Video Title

Lenses with a focal length above 50 millimeters are referred to as long lenses. As we looked at in the last tutorial, wide-angle lenses create more apparent space between objects,
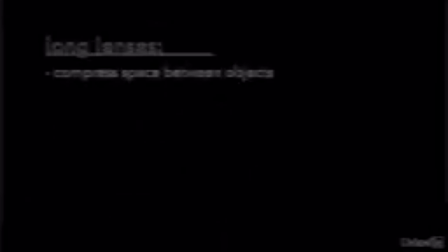(0:11)
but long lenses compress the space between objects. In this shot of the preacher, we used a 50 millimeter lens, which is similar to human vision.
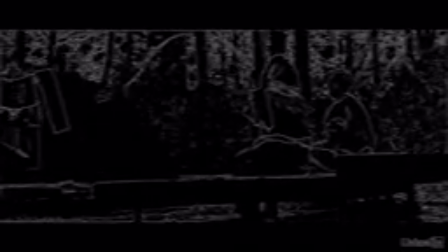(0:19)
Or in other words, this slider shot gives us an accurate representation of what this scene might have looked like if we were there on location.
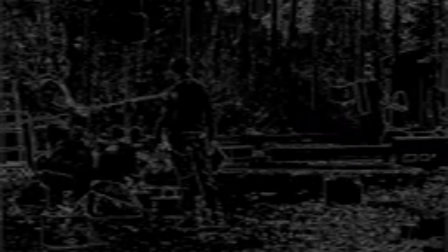(0:27)
The preacher was standing a ways back from the fire and pretty far away from the forest in the background.
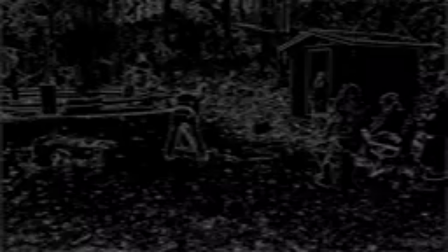(0:32)
But in this shot of the preacher, taken from pretty much the same spot as the previous one, we used a very long 400 millimeter lens. It makes it appear that he's both in the middle of the fire and in the middle of the forest, because this is what long lenses do.
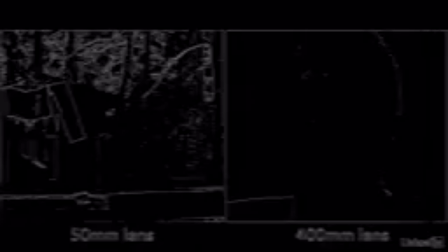(0:47)
They compress the space between everything, the space between the subject and the foreground, and the space between the subject and the background, and the space between the camera and the subject, everything. In this shot of Cordelia wandering, I used a focal length of 30 millimeters, which is a wider angle lens. But this shot was filmed from basically the same spot, but with a much longer lens with a focal length of 135 millimeters. You can see the difference that focal lengths make in storytelling here.
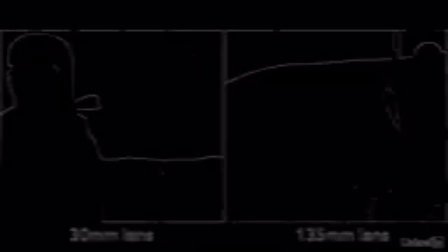(1:15)
The wider angle lens makes her journey seem longer because it appears that there is a greater distance to travel. But the longer lens makes the background much larger, which suggests that her journey is more arduous and difficult. Lenses are a great way to control the size of objects in the background. If you've been following these short film training courses, you see this issue that's come up a few times that caused some conflict on our set here.
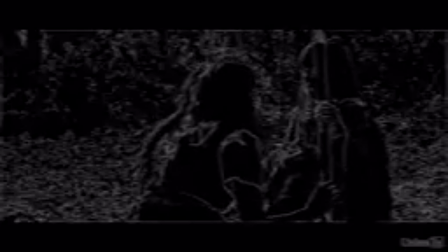(1:42)
These bad guys in the background seem too close to our heroes, and nobody on set believed that the girls wouldn't be discovered if the bad guys were that close to them.
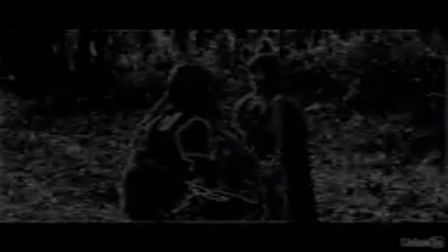(1:52)
So I just changed the focal length from 85 millimeters to 50 millimeters. The actors remained in the same spot.
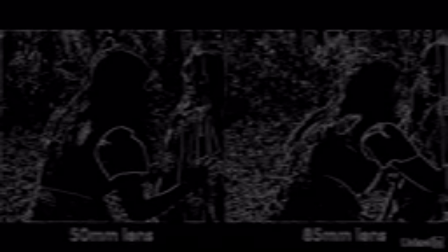(1:59)
Now, in retrospect, we probably should have gone down to a 30 millimeter lens, but I was worried at the time that this would make the bad guys in the background seem too small and diminished. It's important to note that small changes in focal length have a much bigger impact with wider lenses than with longer ones. For example, there is a really big obvious difference between a 10 millimeter lens and a 20 millimeter lens,
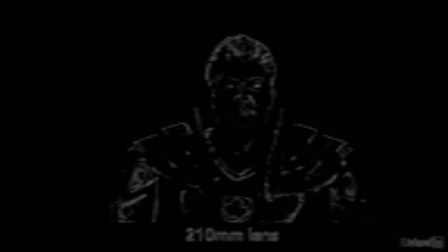(2:22)
but not that much of a difference between a 210 millimeter lens and a 220 millimeter lens. In the same way that wide-angle lenses keep a lot of stuff in focus, longer lenses keep less in focus.
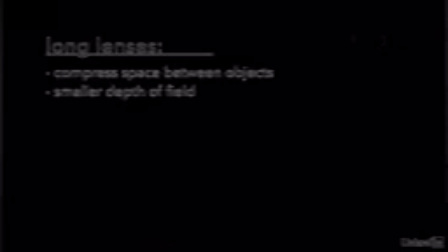(2:33)
Now that can be a problem when you want to keep the whole scene in focus, but kind of awesome when you're telling a story and you want this gorgeous shallow depth of field, which we're going to look at in the next tutorial.
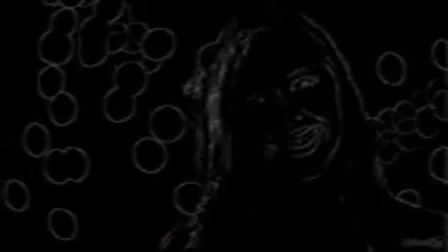(2:42)
So it can be a good thing or a bad thing depending on the needs of your scene. And because longer lenses are better for selectively focusing on things,
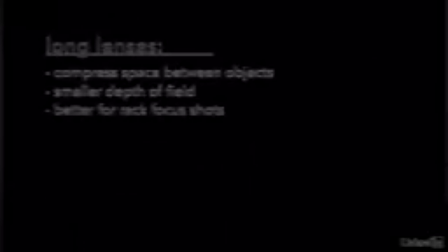(2:53)
they also tend to be better for rack focus shots, which we'll again look at later in this chapter. One of the biggest downsides to using really long lenses is that they tend to magnify camera shake. So for handheld shots,
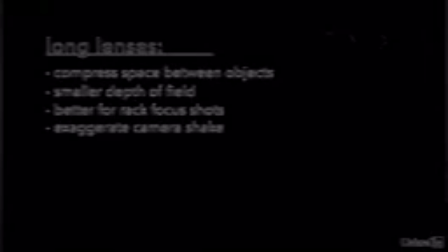(3:05)
use a wide angle lens or maybe even a medium focal length lens of around 30 to 50 millimeters if you have a handheld rig with a little bit more stability. But this is a real issue, folks. I would even suggest that if you're using a lens above 100 millimeters, that you add extra weight to your tripod, because even subtle shakes in the ground can transfer to your footage. And these little subtle shakes can easily be missed in monitors on set, but are really visible in post-production. Now, we're going to be looking a bit more at lenses and focal lengths in our project-based chapters coming up later in this course. But another thing to remember about lenses is that you don't have to match focal length to the shot size. In other words, you don't have to use just wide-angle lenses only on wide shots. When first starting out, many young cinematographers will use lenses primarily based on the zoom needs of the shot. But I found that some of the most interesting and cinematic shots come from using lenses with focal lengths that are contrary to the shot size. In this shot, for example, the shot size is wide, but it was shot with a long lens.